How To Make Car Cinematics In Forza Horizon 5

Right hello everyone and welcome back to the Cry channel and today you're back you're seeing my face and that is because I'm going to be showing you a quick little tutorial guide on how I make my cinematics. Now I'm being inundated with no comments on this question so I thought I'd answer anyway before I get any comments in the near future and I will be recording these in near enough the same way so hopefully if you learn something new then do definitely press thumbs up and subscribe it'll mean the world to me so yeah let's get straight into the video but first a little teaser of what the sort of thing you can make with what I've been making over the past few days so there'll be a timestamp on the screen when the actual tutorial starts enjoy so
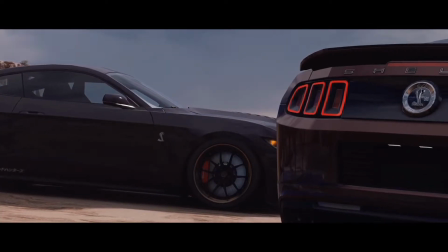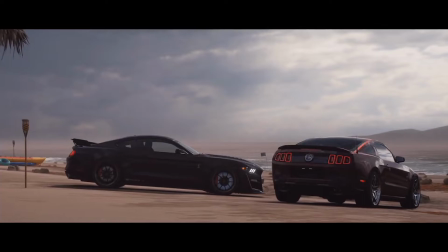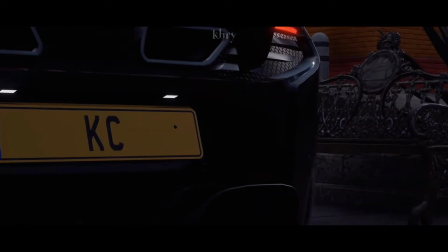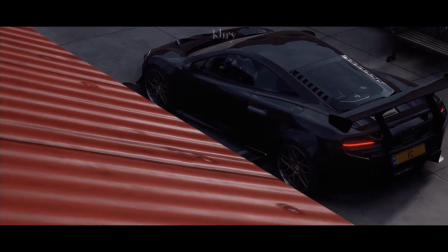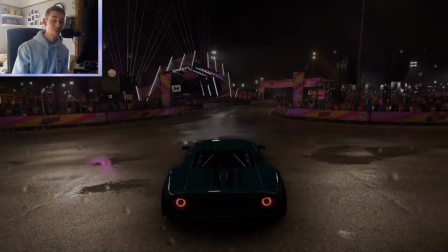first what you want to do is pick the car that you're going to use a cinematic for and
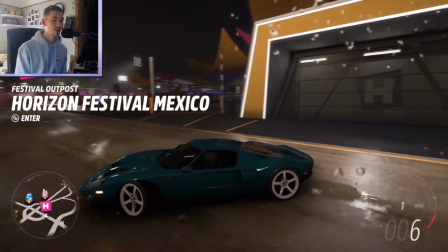we are going to do it in this majestic ford gt now i
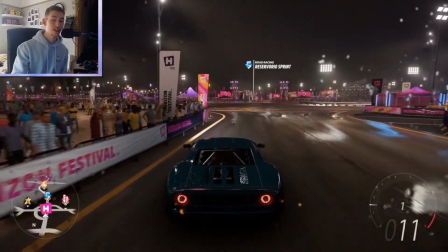picked this because for a couple of reasons it looks really cool and it
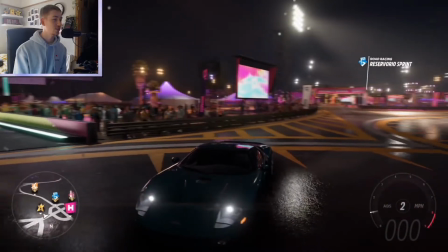sounds amazing now location is pretty important so you
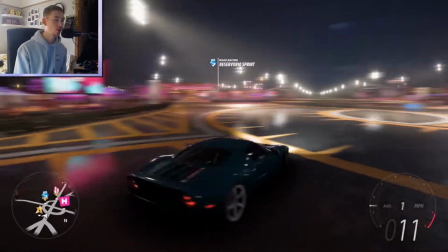want to pick a decent well especially if it's nighttime like this a decent well-lit area and what sort of thing that you want to
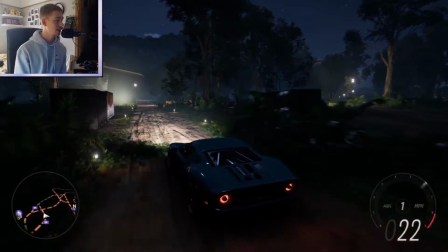make so i am gonna i'm gonna be doing it down here near where this plane is now what you want in this kind of video is you want
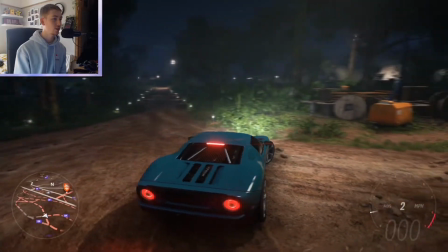some foreground you want some background you want some maybe different um settings
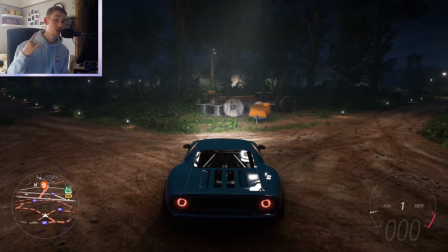but yeah so photo mode and
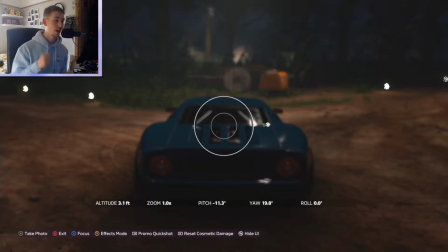one thing that i do have to point out in forza when you go in photo mode it doesn't actually
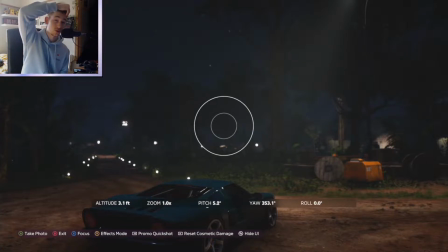freeze the day night cycle anymore which is really really annoying so i do hope they fix that i get why but it's really really annoying when you're taking
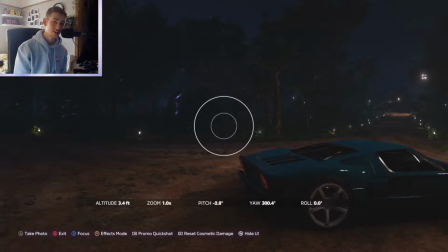pictures at night and then five minutes later it's daytime so forza please fix that
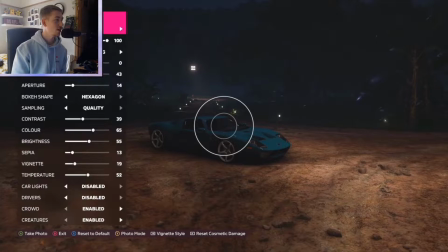so here you're in photo mode here are my settings the only thing i would ever change from my differ will be the exposure take night time
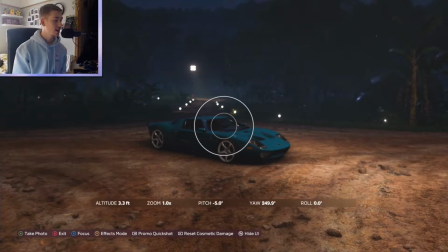to make it a bit brighter i'm going to put about 55 there and then it is up to you whether you want car lights on but
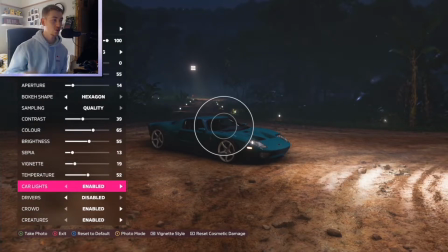i do find it a bit harsh sometimes and a bit annoying so i do turn them off at least a 2.5 to a three times zoom
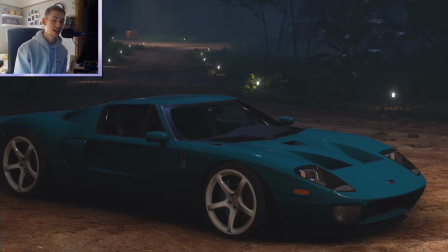to get that depth of field effect and then here we are some pretty nice pictures let's there we go
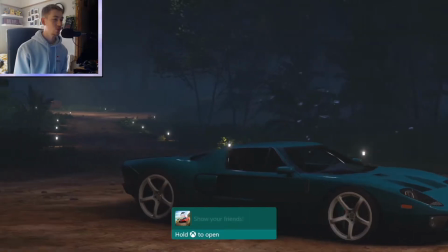simple that's a thumbnail for you maybe we'll see so i'm on controller oh god I keep bumping the mic,
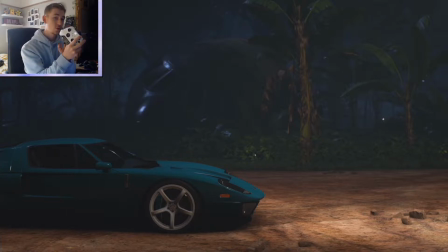so I'm going to be showing you from a top down perspective on
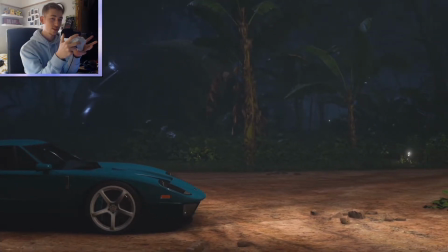how I move my fingers and thumbs around Because you have to move it very
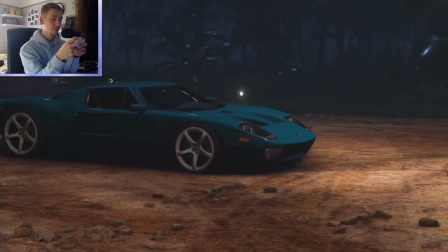slowly and at a certain angle to get these decent slow shots So I will be showing you that now Right,
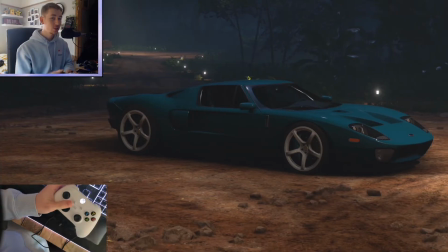so you catch me, my phone is on top of my mic, that was the best place I'd be able to mount it So you can see what my fingers are doing so right what
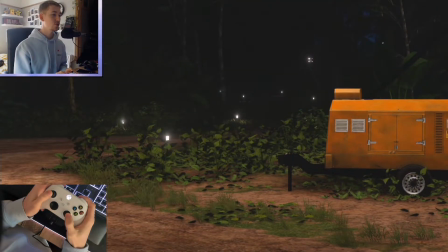i usually start with is a bit of scenery shot so what i do is i move one way and
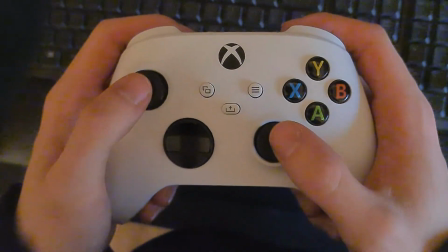then move it the other way to get that turning look that is something that i use a lot because i think it looks the most cinematic
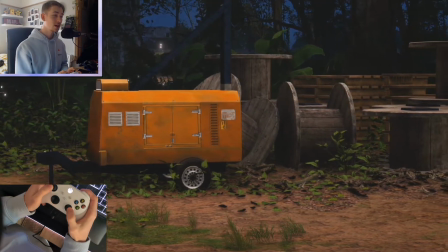in these sort of shots so you do that for about i'd say 10 seconds to get enough footage to play with and then again if you want
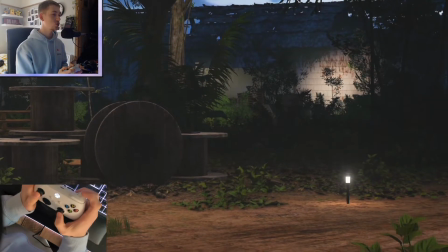to make that a bit longer you can and then you can mess with the triggers as well so i will do the same sort of thing turn
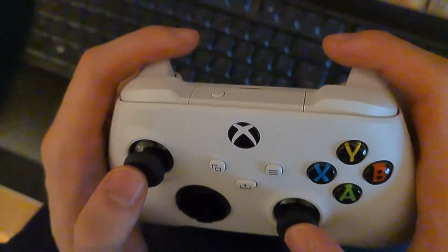that way turn that way and then i'll press lightly down the trigger there we go and